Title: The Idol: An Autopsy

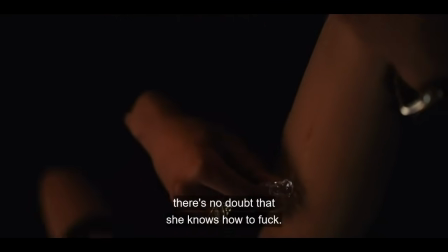Tedros runs an ice cube down her leg, and when she looks up at him with smouldering eyes, we straight up just see Johnny Depp.
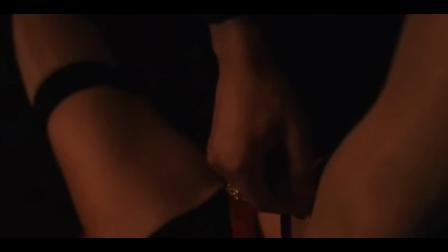Are you going to put your penis inside me?
I feel so bad for her in this regard because that's a family likeness that's unmistakable.
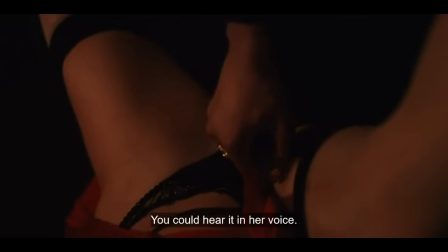It's not her fault, it's just very obvious.
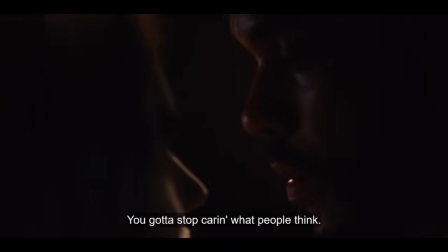Tedros removes Joss's slutty red robe and puts it over her head like she's the Virgin Mary, commenting that she needs to block out the world.
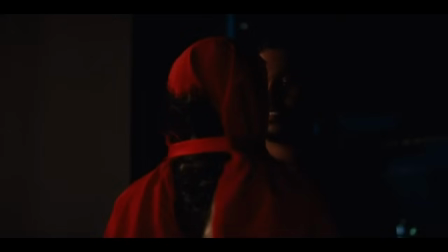He whispers, do you trust me? and pulls the robe over her head,
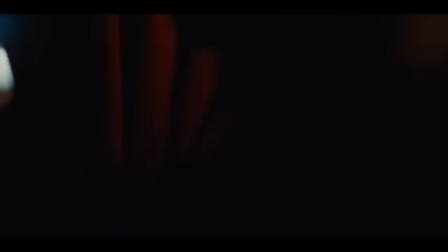tying it around her neck with the belt of the robe. and the music swells the whole time as she starts desperately moaning.
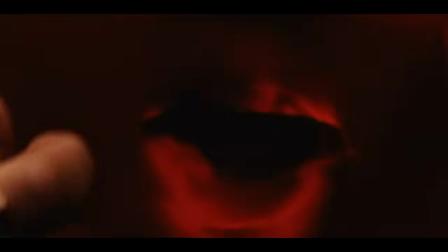He's not doing anything to her, but she's moaning like he's got two fingers inside her. It's a very hard watch.
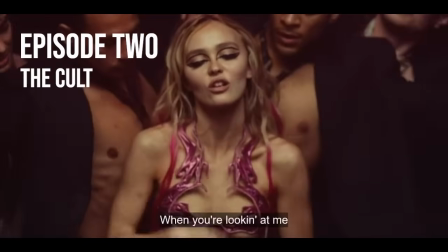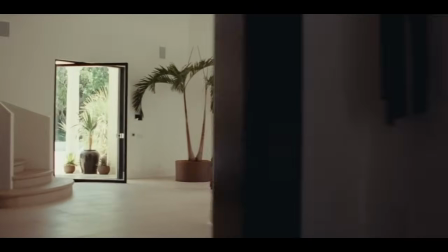Episode 2 starts on an unusual note that I felt might have had something to do with a late-term rewrite or something.
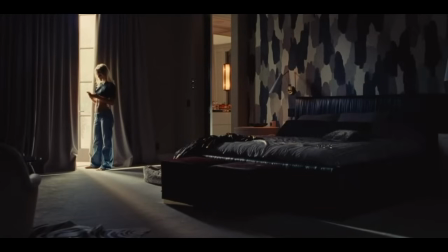Everyone has been summoned to the house to hear the magic Tedros and Joss made the previous night,
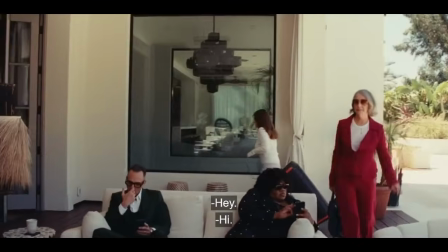their remix of her song World Class Sinner, but the atmosphere is very low. Joss is even in a black crop top which, on a close-up shot of her smoking, sets a tone of grieving,
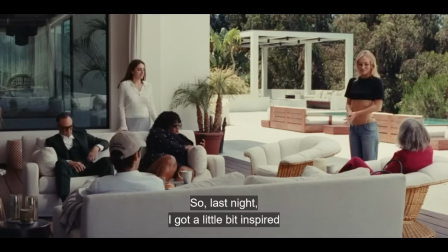even if you can see the metal straps of her underwear above her low-rise jeans. Not even me being a hater either, I just love the idea that this is her grieving outfit.
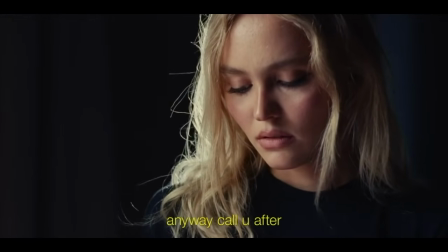Either way, this scene had me very confused because it seemed to imply that her mum had very recently died, rather than a year prior.
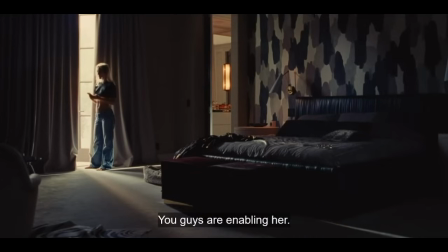It only served to make me wonder whether there was an original draft where she had died the night before or something.
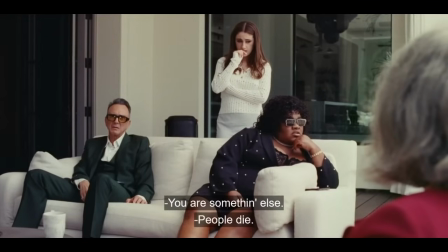Nikki is here, quickly becoming my favourite character just for how diabolically she's written, a genuinely awful, selfish sociopath who hand-waves the death of Jocelyn's mum under the assertion that everyone dies, get over it,
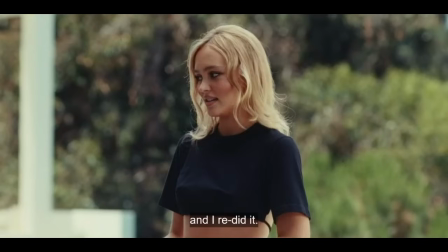much to the disgust of her fellows. When she hears that Jocelyn wants to show them her new sound, she abruptly asks, what about the sound we made for you?
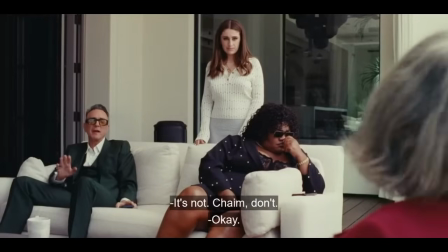What about it indeed, Nicky, because this new one is curious.
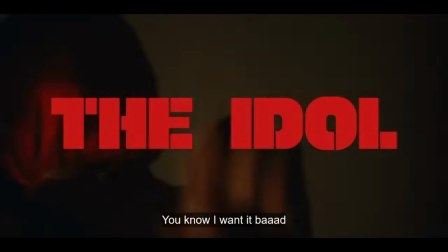In Tedris's weird sex studio, the pair of them had basically remixed the song to include tons of moaning, like a percussive moaning, like the beat is just moaning.
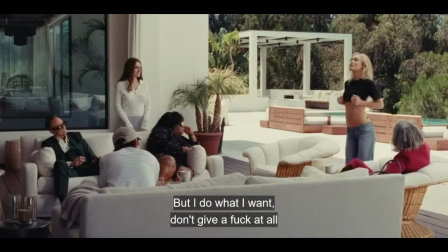It's an excruciating listen when paired with Joss's grinding and gyrating
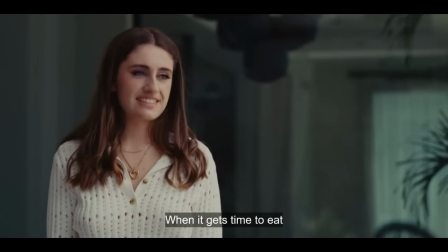in front of a sofa full of executives who really aren't picking up what she's putting down.
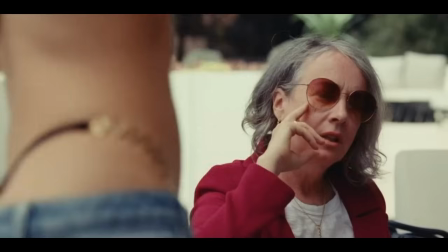Like, they seem as uncomfortable as I felt.
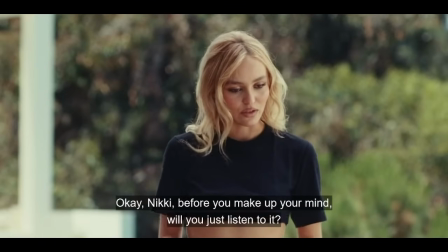Her dry-humping the air wouldn't have seemed nearly so bad if everyone else didn't look abundantly unimpressed.
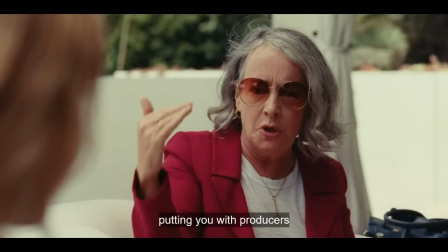As the song draws to a close, Nikki drops probably the best monologue in the show. She's played by Jane Addams, a woman famous enough to have a rich and detailed Wikipedia page, but apparently not famous enough for it to have a picture of her on it, and she's been in loads of stuff,
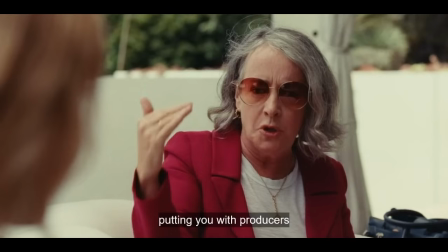but nothing I've ever seen. Either way, she's excellent. She's head and shoulders one of the best actors in this show, rivaled probably only by Lily-Rose herself, and listening to her drop some of the toughest love on Jocelyn was an actual joy. She is great. The crux of the argument here is, your mum died, we told you to cancel your tour,
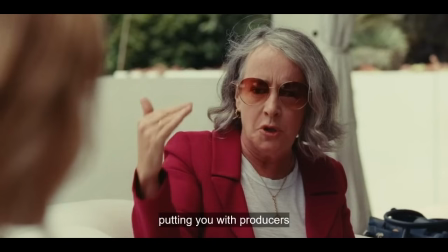you had a complete psychotic break on a rooftop somewhere, a week before you were due to play Madison Square Garden, we had to refund all the tickets, and now you've not made anything for over a year. The song is made, the music video location is booked and paid for, the radio space is paid for, the launch is next week, this is happening as it is.
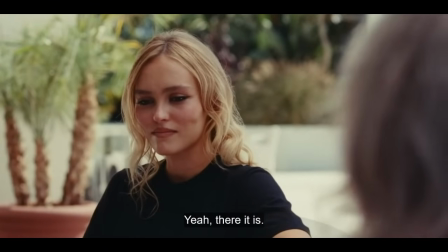And Jocelyn looks at her like she hates her, but I kind of got it. Like, if you're feeling especially inspired, surely you can channel that into your next song.
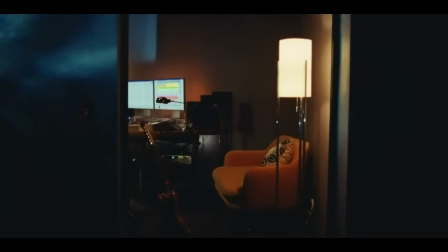Two weeks is supremely late notice to be changing an entire song,
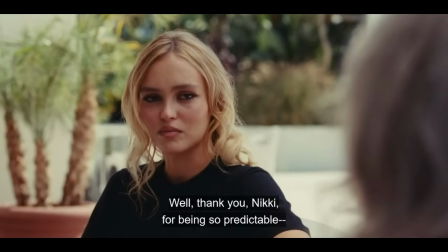and maybe if she wasn't making her first furtive steps back into her career after a breakdown, they could pull some strings and get it done?
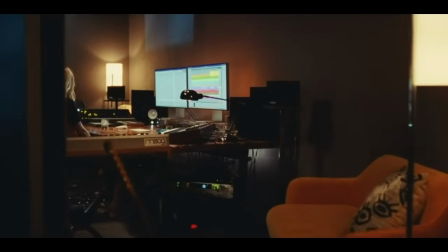But it seems like, while this song isn't Joc's preference, it's an easy way to ease her back into her music and kickstart her career again.
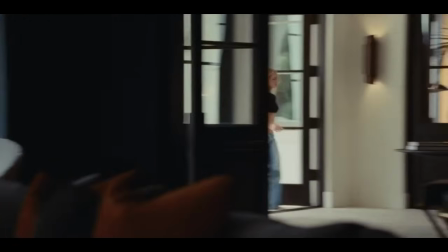Joss treats this like it's the end of the world and runs back into her Beverly Hills mansion to cry in her massive bed.
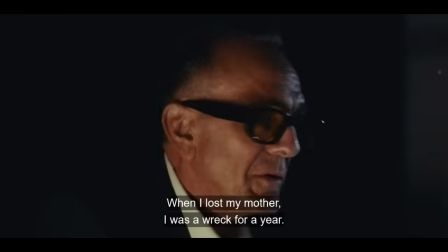In the next scene, she is joined by Haim, her father figure, who also voices Apu and the Simpsons, funnily enough, who acknowledges to Jocelyn that he knew her mother abused her. I'll tell you why this is relevant later, but this is a really important scene to me.
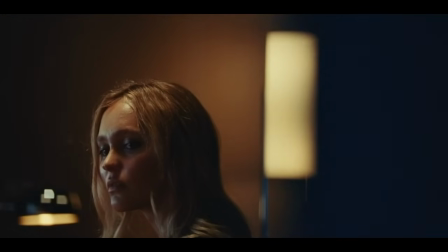Later that day, as we edge further into Fifty Shades territory, Jocelyn masturbates by pushing a glass full of ice into her coochie, which surely only numbs the area?